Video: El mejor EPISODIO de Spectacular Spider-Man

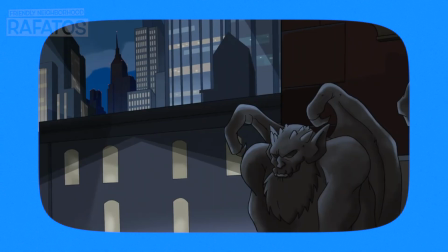Espectacular Spider-Man es una de las mejores adaptaciones del personaje fuera de los cómics basando su éxito en dos elementos cruciales,
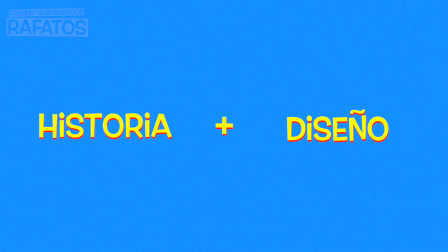contar una buena historia y tener un estilo único. Volviendo a 2008 cuando la serie se estrenó en televisión,
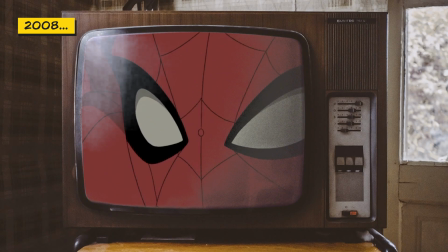recuerdo no sentirme tan atraído por el diseño de sus personajes y la manera en que estos lucían en pantalla como otras series previas,
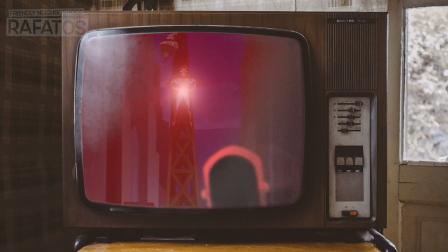pero cuando comencé a darle un mayor sentido y centrar mi atención en su argumento me di cuenta que esta simplicidad
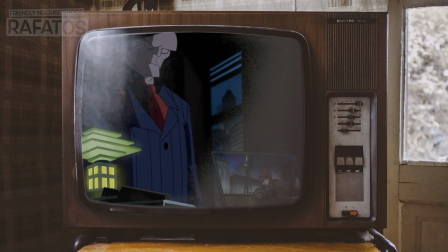se traducía como una personalidad única que ninguna otra serie del personaje podría transmitir.
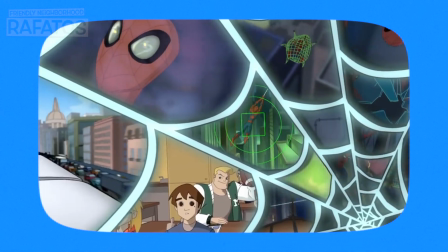Al paso de los años, espectacular Spider-Man se destaca dentro del resto por su diseño,
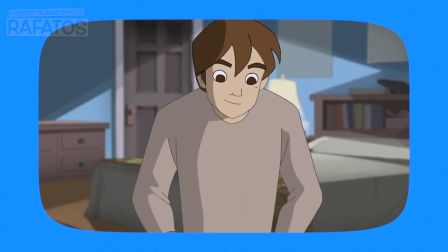teniendo un estilo muy característico que es difícil de emular obteniendo el mismo resultado.
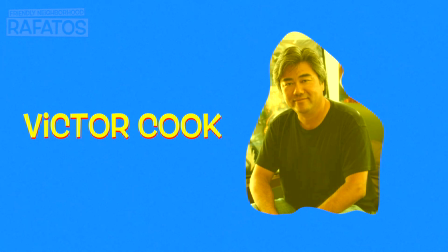Victor Cook, uno de sus creadores, es el mayor responsable de este hecho,
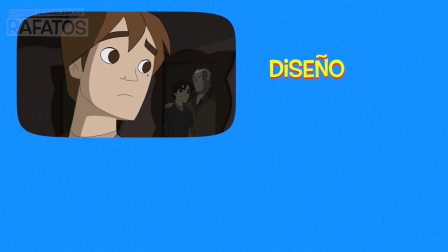fijándose como meta tener un diseño simple de personajes para enfocarse en la fluidez de su animación
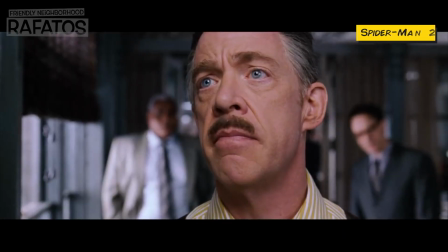en un intento por emular a la franquicia de Sam Raimi que por aquellos años era extremadamente popular.
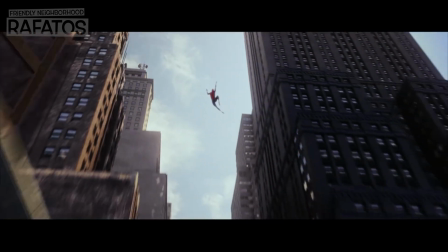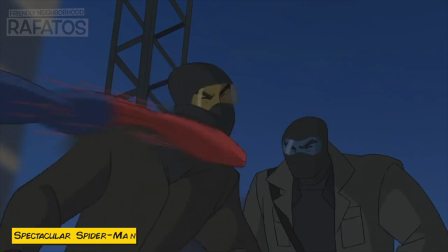El resultado de esto fue magnífico teniendo diferentes momentos y pasajes que recreaban alguna de las escenas de aquellas películas,
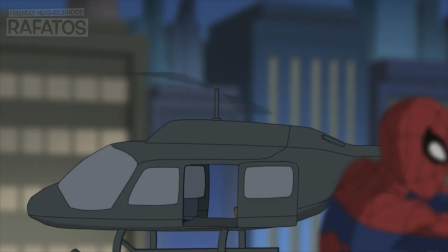poniendo suma atención en la animación, manteniendo un diseño muy similar al utilizado por Cook durante Hellboy Blood and Iron,
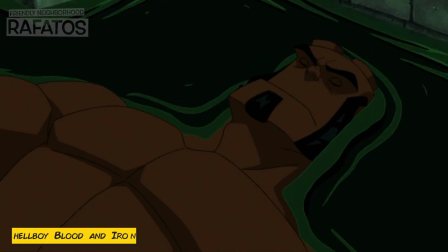donde fungió como director.
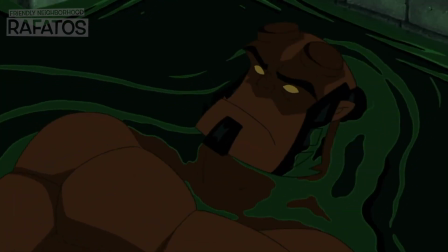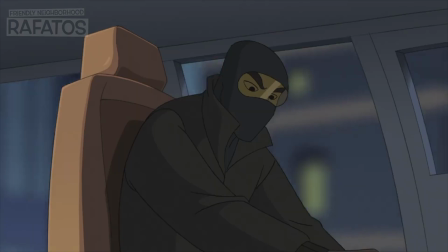La clave del éxito de la animación de la serie se centra en el movimiento y no en los detalles.
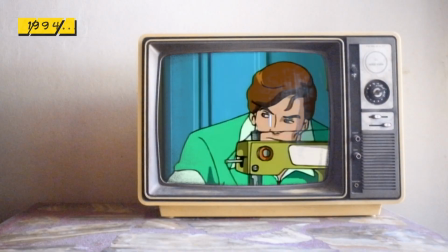En los noventas de Animate Series, que contó con un mayor presupuesto que espectacular,
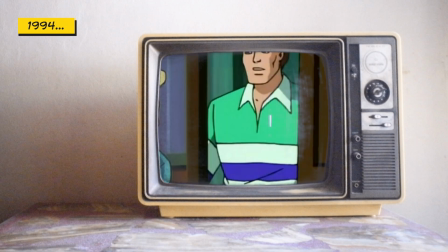se enfocaba mucho más en el diseño de sus personajes y cómo estos interactuaban con la audiencia,
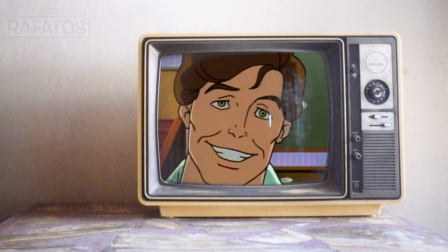añadiendo un mayor realismo que era propio de las series animadas de esa época. La apuesta de Craig Wiseman y Victor Cook, creadores de la serie,
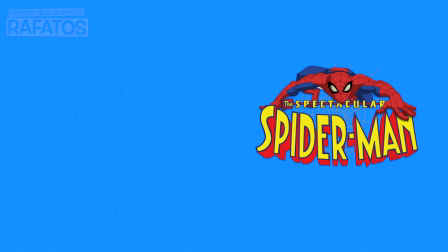fue completamente diferente recurriendo a historias clásicas de los cómics que mezclaron con elementos vistos en el universo Ultimate y en las películas de Sam Raimi, generando un proyecto audiovisual muy nutritivo que al día de hoy los fanáticos del personaje seguimos extrañando.
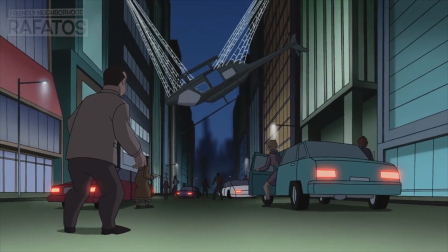Al margen de la animación y el plano artístico, la serie también se destacaba por sus historias, mayormente desarrolladas por Greg Wiseman.
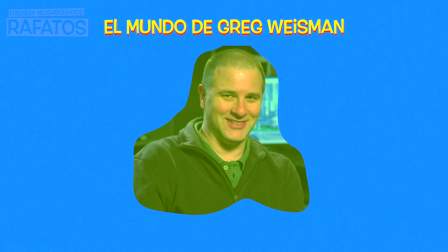Para cuando el escritor formó parte del proyecto, su portafolio de trabajo ya contaba con series reconocidas como Gárgolas,
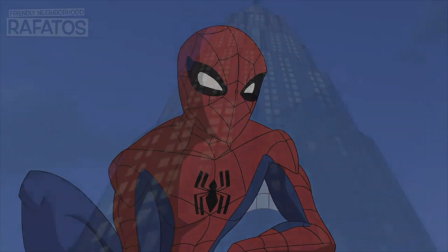The Batman, Ben 10 y aquella serie de Hombres de Negro. Wisman era un escritor consolidado que además de ofrecer estabilidad narrativa le dio a la serie
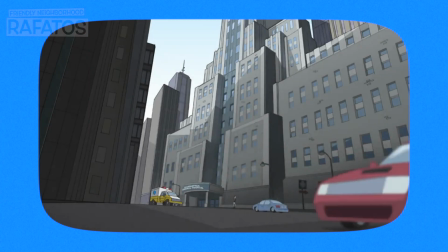lo que yo considero su mejor momento se trata del episodio número 12 de la primera
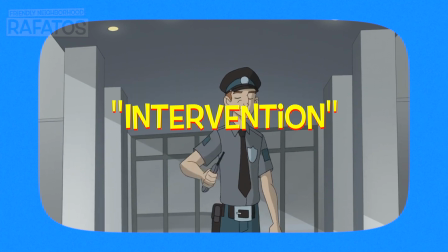temporada titulado Intervención escrito por Wisman bajo la dirección
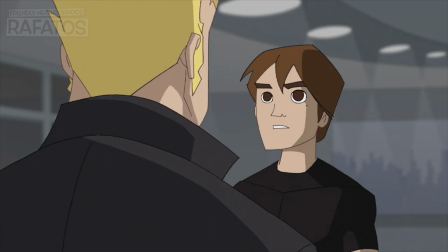de David Bullock en esta historia Peter lleva el suficiente tiempo utilizando el simbiote
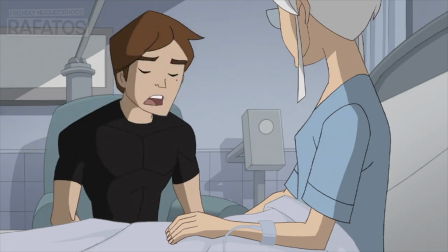como para darse cuenta que está arruinando su vida alejándolo de sus seres queridos y amigos poco a poco Por alguna razón
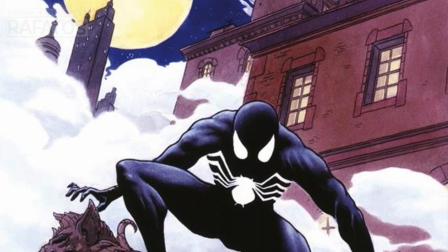la saga del traje alienígena es uno de los pasajes más venerados por los seguidores que nos sentimos demasiado atraídos hacia ella,
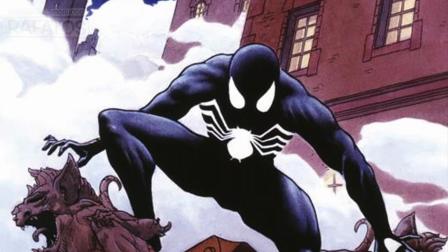mayormente por el diseño de su traje negro y sobre todo por el cambio de conducta de Peter Parker,
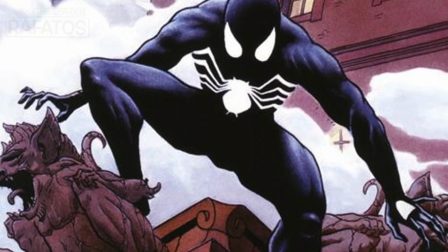un elemento que a diferencia de los cómics ha sido más explorado en el cine y la televisión.
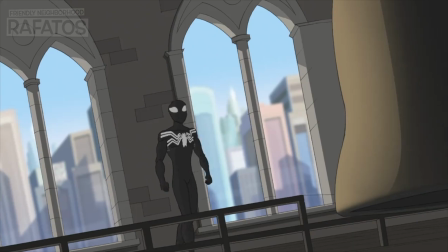En la serie vemos el desprendimiento del simbiote de Spider-Man que conduce a su protagonista a una lucha interna permitiéndonos conocer sus orígenes,
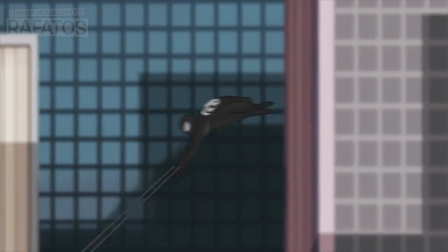los cuales no nos fueron narrados durante el primer episodio y en ningún otro,
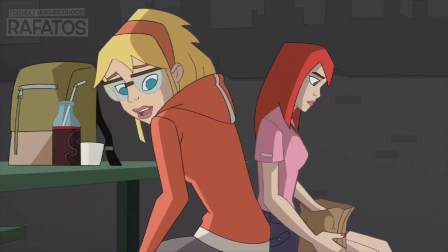haciendo que la recta final de esta primera temporada se tornara mucho más oscura y reveladora.
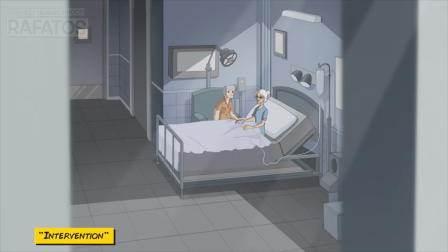Intervención es para mí el mejor episodio de la serie y es el mejor ejemplo para demostrar
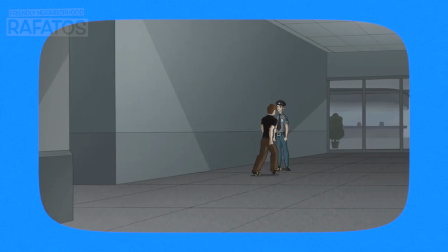el éxito de la misma Enfoquémonos en esta secuencia Solo
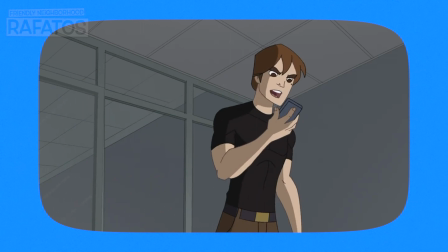vemos a Peter sin ningún tipo de añadido y elemento externo Pero de algún modo logra transmitir mucho más que eso La posición de las cejas cambia por
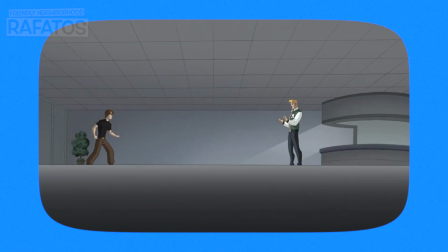completo al personaje que ahora viste de negro Para hacer después un cambio de toma muy cinematográfico que termina con un plano de Peter,
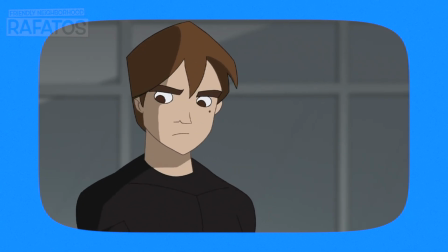el cual ya mantiene un semblante completamente opuesto. Pasamos de el odio a la preocupación en cuestión de segundos. A esto se le llama dirección.
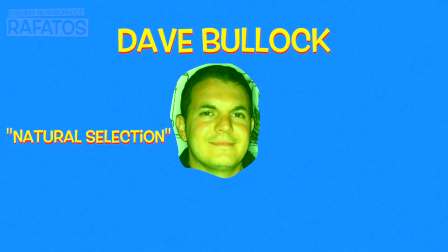Dave Bullock, director de este episodio, dirige otros cuatro episodios más de la primera temporada, incluyendo el número 11, que precede a Intervención.
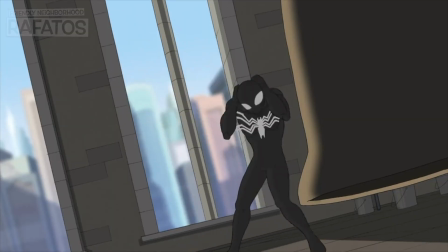Después de esto, lo que viene a continuación es increíble.
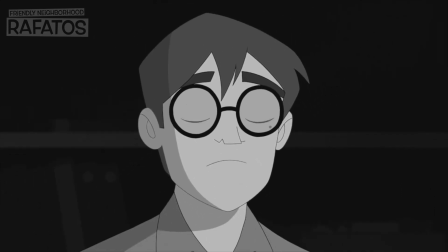De pronto todo se va un blanco y negro en representación de la lucha interna del protagonista para deshacerse del simbiote,
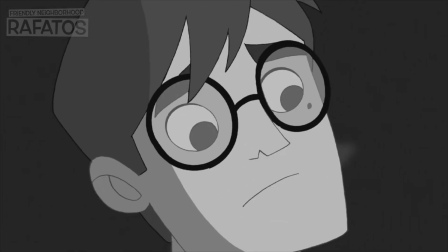el cual le recuerda sus fracasos mientras muestran su origen como Spider-Man.
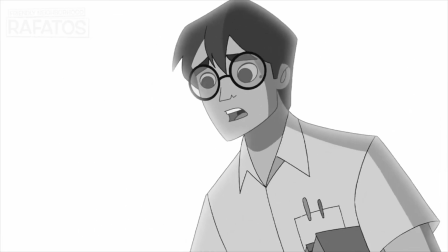De nueva cuenta tenemos las maravillosas transiciones y movimientos de cámara que le dan una fluidez especial a la animación,
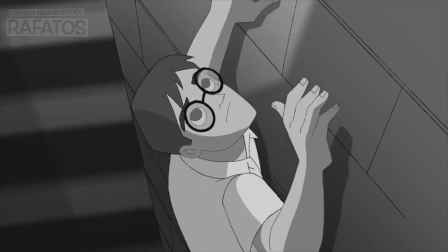recreando momentos que aluden a los cómics del personaje como las películas de Sam Raimi.
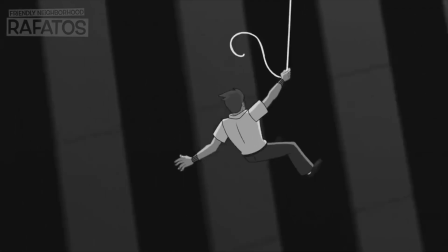La iluminación, los escenarios y los diálogos entre personajes son maravillosos,
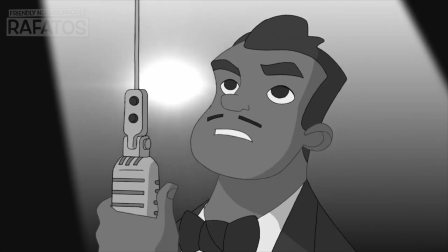en ocasiones menos es más y esta secuencia demuestra el punto de por qué espectacular
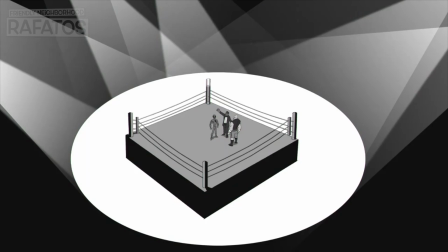Spider-Man es una enorme y gran serie de televisión,
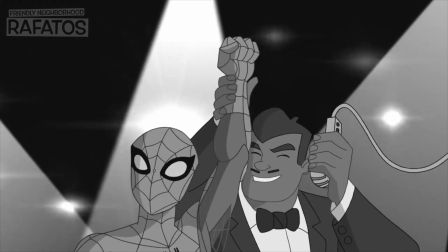utilizando todos sus elementos para dar forma a un momento que rosa la perfección.
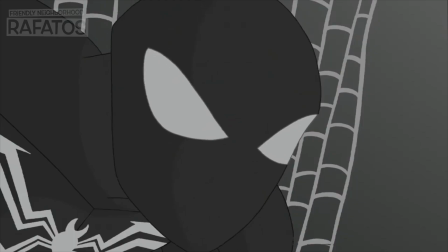Cuando el color vuelve a Spidey el contraste es perfecto y tenemos otro vistazo
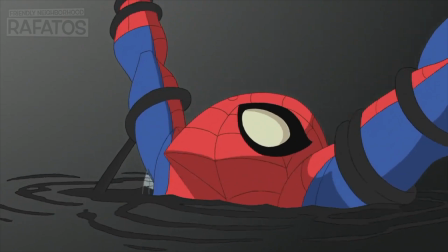a esta animación fluida y casi perfecta en la que sus creadores se concentraron.
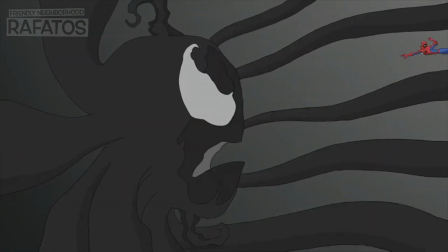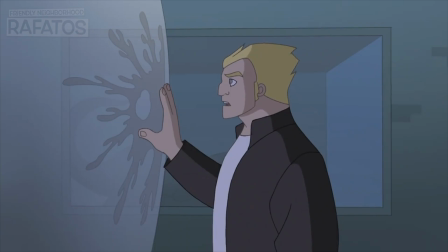Por si fuera poco el episodio termina con el origen de Venom con el simbiote adiriéndose a Eddie Brock enseñándole la verdad sobre
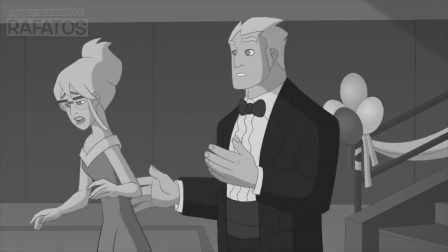Spider-Man y Peter Parker generando el mejor episodio de toda la serie en mi opinión.
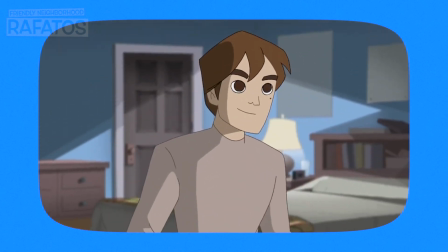Una buena historia acompañada de una excelente ejecución. Esa era espectacular Spider-Man,
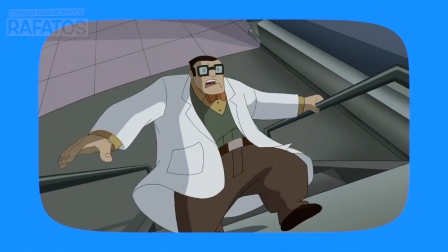una serie que puso el listón muy alto que 14 años después ningún proyecto en televisión ha podido superar.
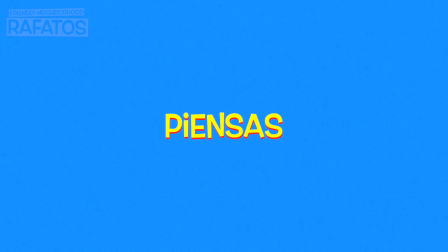Pero dime qué piensas al respecto,
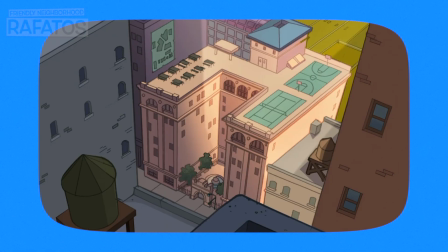cuál es tu episodio favorito de la serie y qué opinas sobre justamente este, el número 12. No olvides suscribirte al canal y nos vemos en el próximo episodio.